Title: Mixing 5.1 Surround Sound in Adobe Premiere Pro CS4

Good boy. Ready? Go get it. Hey everybody, welcome to another video from B-Dub's Blogosphere. I want to tell you today about how I created a really neat presentation where I work for Easter Sunday.
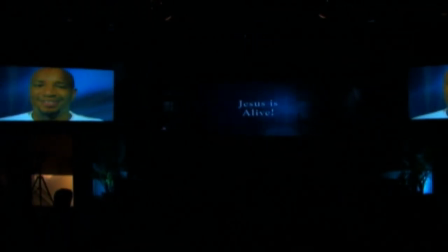(0:11)
Now this presentation encompassed a bunch of different projection screens in our auditorium and involved surround sound,
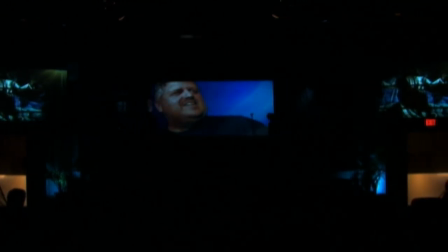(0:17)
so the people who came were just enveloped in sound from all sides. It's easier than you might think, so in this brief 10-minute tutorial, thanks to YouTube's stupid and arbitrary time limit, We're going to cover authoring surround sound in Adobe Premiere CS4, as well as using reason to create a surround sound score, even though that's not what reason is created to do really, and of course using some text animation, some basic techniques in After Effects, and some codecs that you can use to author on the Mac and then play on a PC.
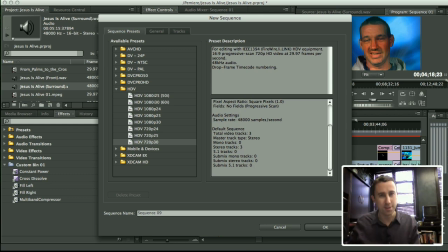(0:47)
Okay, let's dive right in because our time is limited, and I apologize for having to speed along. mirror, you need to know that when you create your sequence right from the very beginning, you've got to choose that you want to do surround sound.
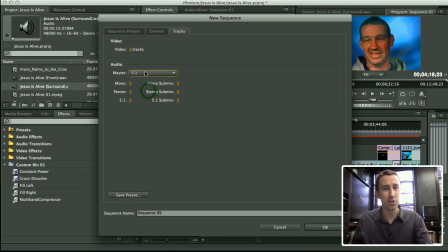(1:04)
So click on the tracks tab and choose 5.1 under audio.
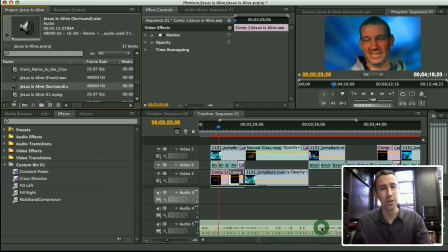(1:08)
Because if you do not choose a master track of 5.1, there's no way that you're going to be able to move the different things around in your track.
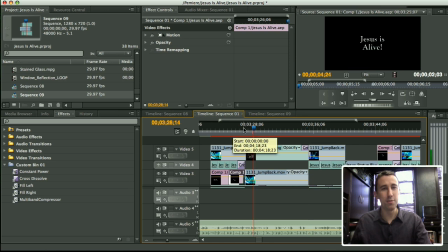(1:17)
Now, here is our presentation. And as you can see, we've got a lot of different video tracks and a lot of different audio tracks.
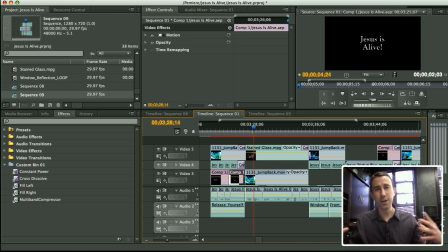(1:24)
The reason being that I put all the different videos and audio together and then later when I rendered it out I chose which video tracks went to which screens and which audio tracks went to which speakers.
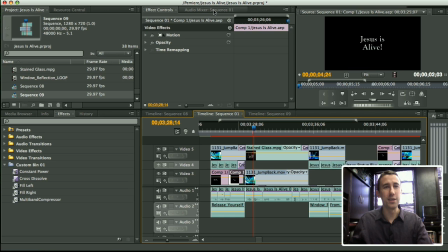(1:38)
Let's look at audio first to explain what I mean. We click into the audio mixer and hit the tilde key to bring it full screen.
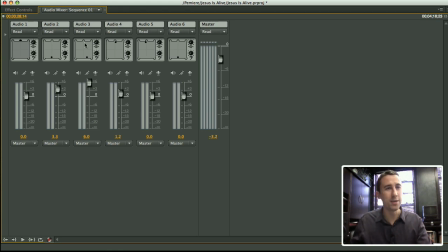(1:45)
You can see that when you're working with a 5.1 project for each channel, each audio track, you not only get a left and right pan, but you get this full field where you can move the source around.
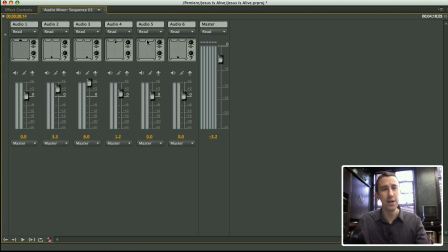(1:58)
So this would be top left, that's top right, back left, back right, and right here is your center channel and right there is your subwoofer. So basically in my presentation, we just created a bunch of stereo files in either pandem front left and right or back left and right as you can see here in track two.
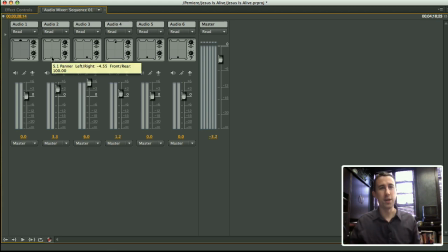(2:17)
So that's all we did to create a quadraphonic four-channel thing. We didn't use the center channel or the subwoofer, but we could have very easily.
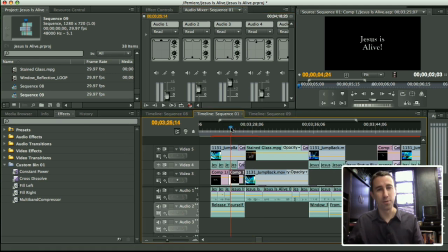(2:25)
So, using the same principle, I did the same thing with video. So just like, depending on if we put audio on track one or two, it went to the front or back, I did that with video as well. Whereas if we put video on video track five, that meant it was going to a certain video screen.
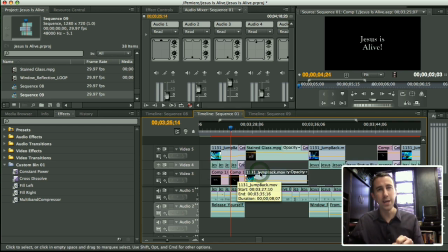(2:42)
Whereas if I put video on track three, that meant it was going on a different video screen.
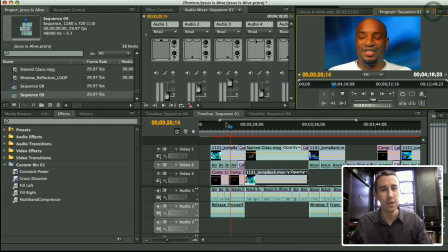(2:47)
So as we scrub through this little program window here, you can see we've got some interviews going on. And because these interviews are on tracks 4 and 5, that means they're going to the side screens.
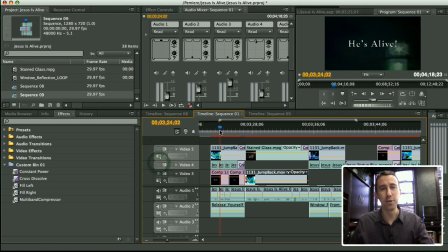(2:59)
And because the things underneath it, a little bit of text here on a video background, stock footage,
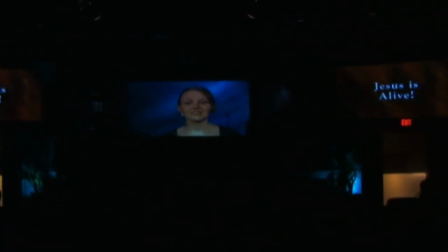(3:07)
that's on tracks 1, 2, and 3, so that was routed to the center projection screen. So when I rendered,
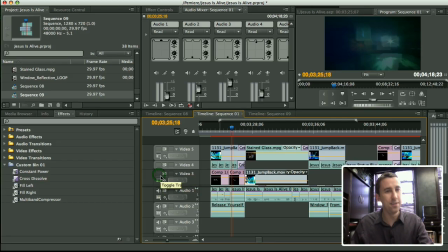(3:13)
I rendered it once like this and then I hid the bottom layers and revealed the top layers and I rendered again. That produced two separate video files, one to play in one computer for the center screen, one to play in the other computer to appear on the side screens.
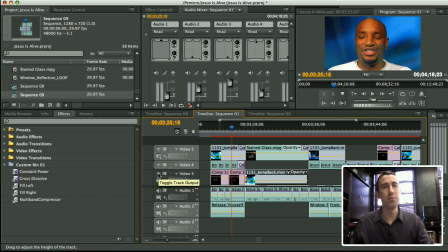(3:30)
So this is a very easy way to create a multi-screen presentation from one sequence in your program. Now if you look here at the different elements, we've got some video interviews that I mentioned earlier.
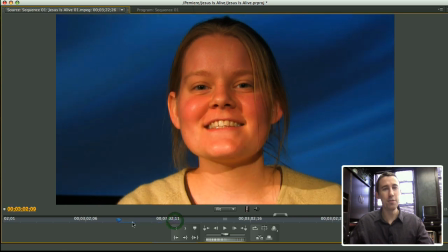(3:41)
I'll just bring one up full screen so you can see we shot these people in front of a projection screen that was running a digital juice jump back.
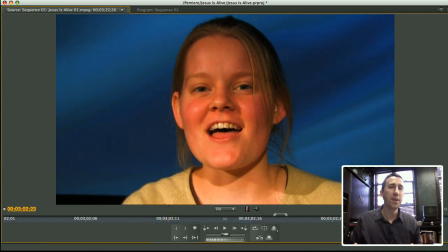(3:50)
And so that just kind of gives them a cool setting that is not like being shot against a wall. It's not like being shot outside, but it really just provides them in this ambient space where you're not concentrating on the background,
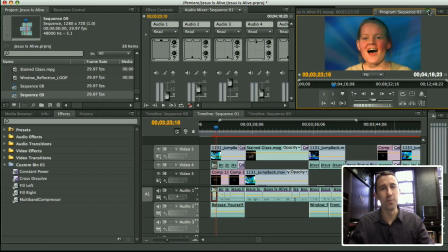(4:02)
but you're really experiencing what they're saying.